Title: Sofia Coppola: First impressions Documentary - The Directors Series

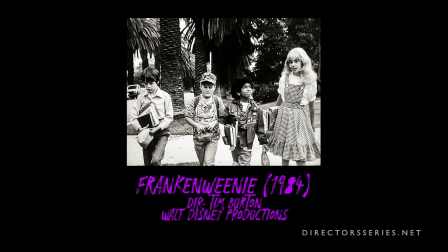She even appeared in Tim Burton's 1984 short Frankenweenie under the name Domino.
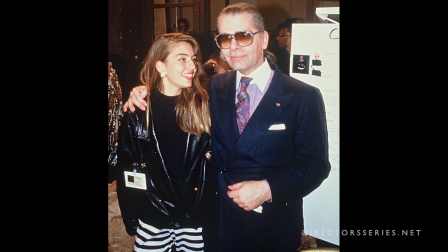At 15, she interned at Chanel, exploring what would become a lifelong interest in fashion.
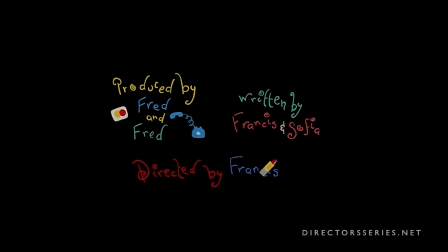1989 saw her professional writing debut, having collaborated with her father on the script for Life Without Zoe,
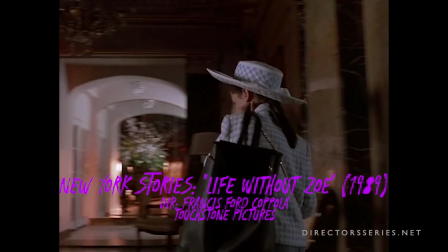a short film contained within the larger omnibus feature New York Stories.
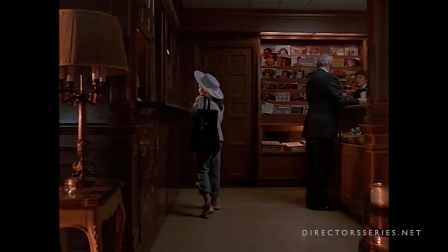Following her graduation from St. Helena High School in New York, she moved to Oakland, California to attend Mills College.
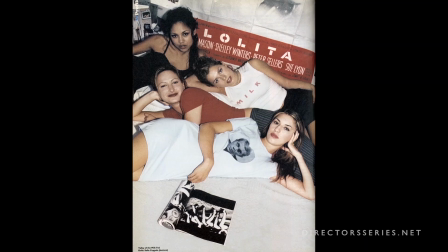She would transfer to Cal Arts in Valencia before dropping out altogether, choosing instead to start a fashion line called Milkfed, which is still sold exclusively in Japan.
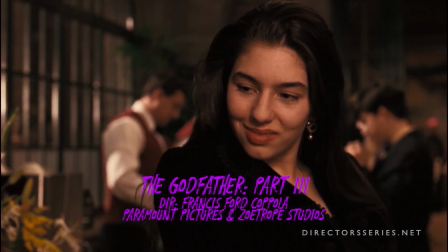After her disastrous, Razzie Award-winning supporting performance in The Godfather Part 3,
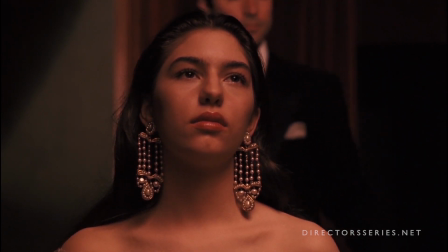Coppola abandoned her budding acting career altogether, in favor of stepping behind the camera to make her own films.
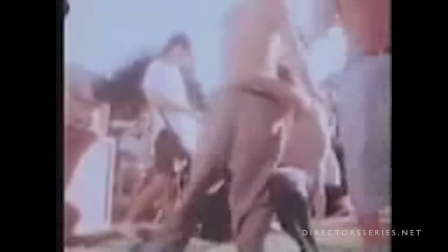Coppola's first official credit as a director is for a music video, a format that served as the entry point into the industry for many members of her generation.
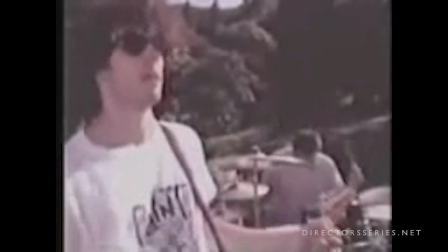Created to promote Walt Meek's 1993 track Shine, the video marks the first appearance of several themes and images that would come to define Coppola's distinct aesthetic.
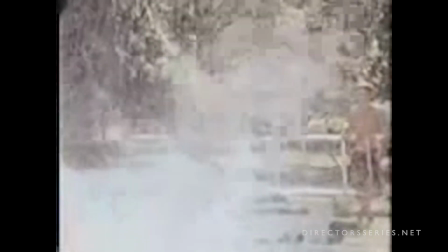Shine seems to foreshadow the central approach Coppola would take for her 1999 debut feature, The Virgin Suicides,
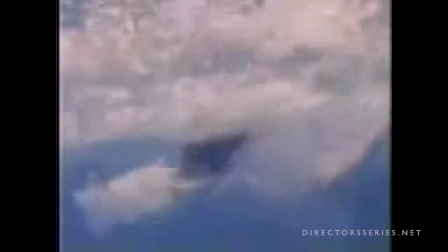a dreamy, navel-gazing ambiance with a pastel color palette and a warm, summery setting.
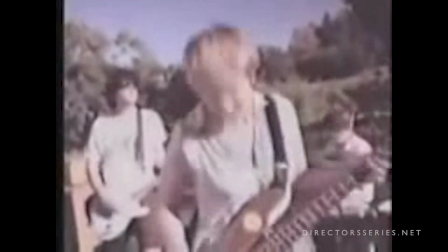The piece is a fairly conventional performance video, intercut with handheld footage of teenagers napping in the grass and swimming in the pool.
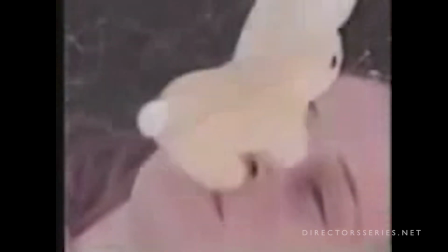Coppola depicts a world she knows quite well, one of suburban privilege and leisure.
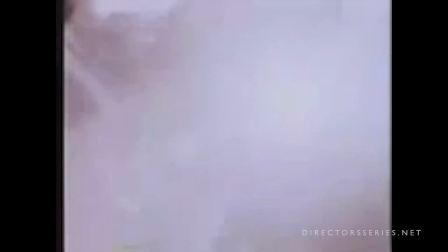A simple concept with little structural shape to speak of, Shine nonetheless hints at the artistic style Coppola would come to be known for,
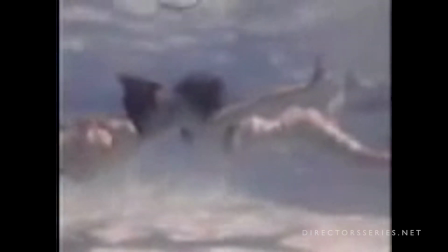an observational and nostalgic gaze spiked with a punk edge.
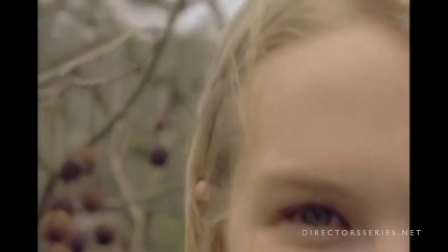Coppola's second music video, for the Flaming Lips' This Here Giraffe, further embraces the rough-hewn punk inclinations of its predecessor.
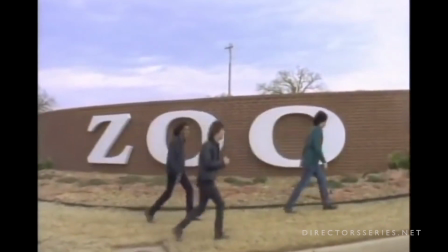She again adopts a loose cinema verite approach that utilizes handheld photography to capture fleeting moments instead of staged setups,
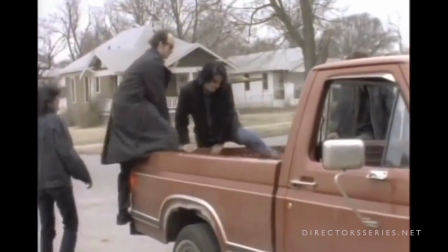while embracing the imperfections of the format by keeping in light leaks and other filmic aberrations.
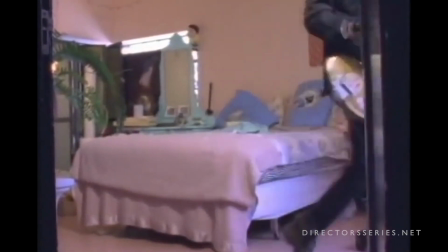When combined with the punches of bright pastel colors dotting the otherwise monochromatic blue-collar suburban environs,
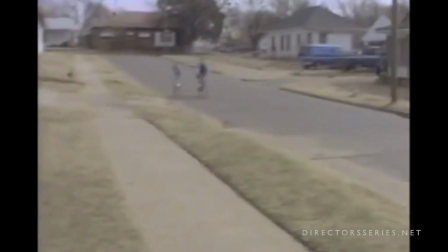the overall effect reads as an avant-garde twist on the mundane.
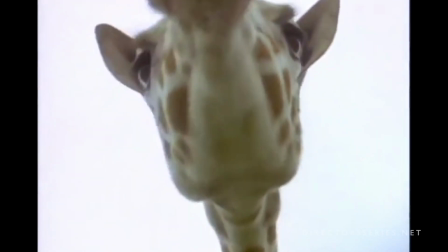The video, which also delightfully features literal giraffes, further explores Coppola's aesthetic interest with the iconography of suburbia, as perceived by the teenage girl.
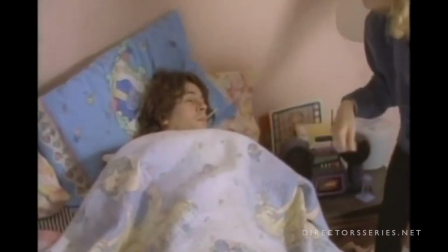A substantial amount of attention is paid to what is undoubtedly an adolescent girl's bedroom, festooned with cats, rock band posters, and playful splashes of pink.
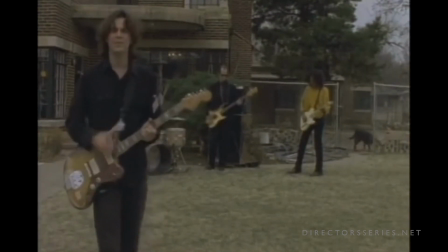Coppola's unpolished technique echoes the rough, crunchy quality of the Flaming Lips' track, making for an effortless match between sound and picture.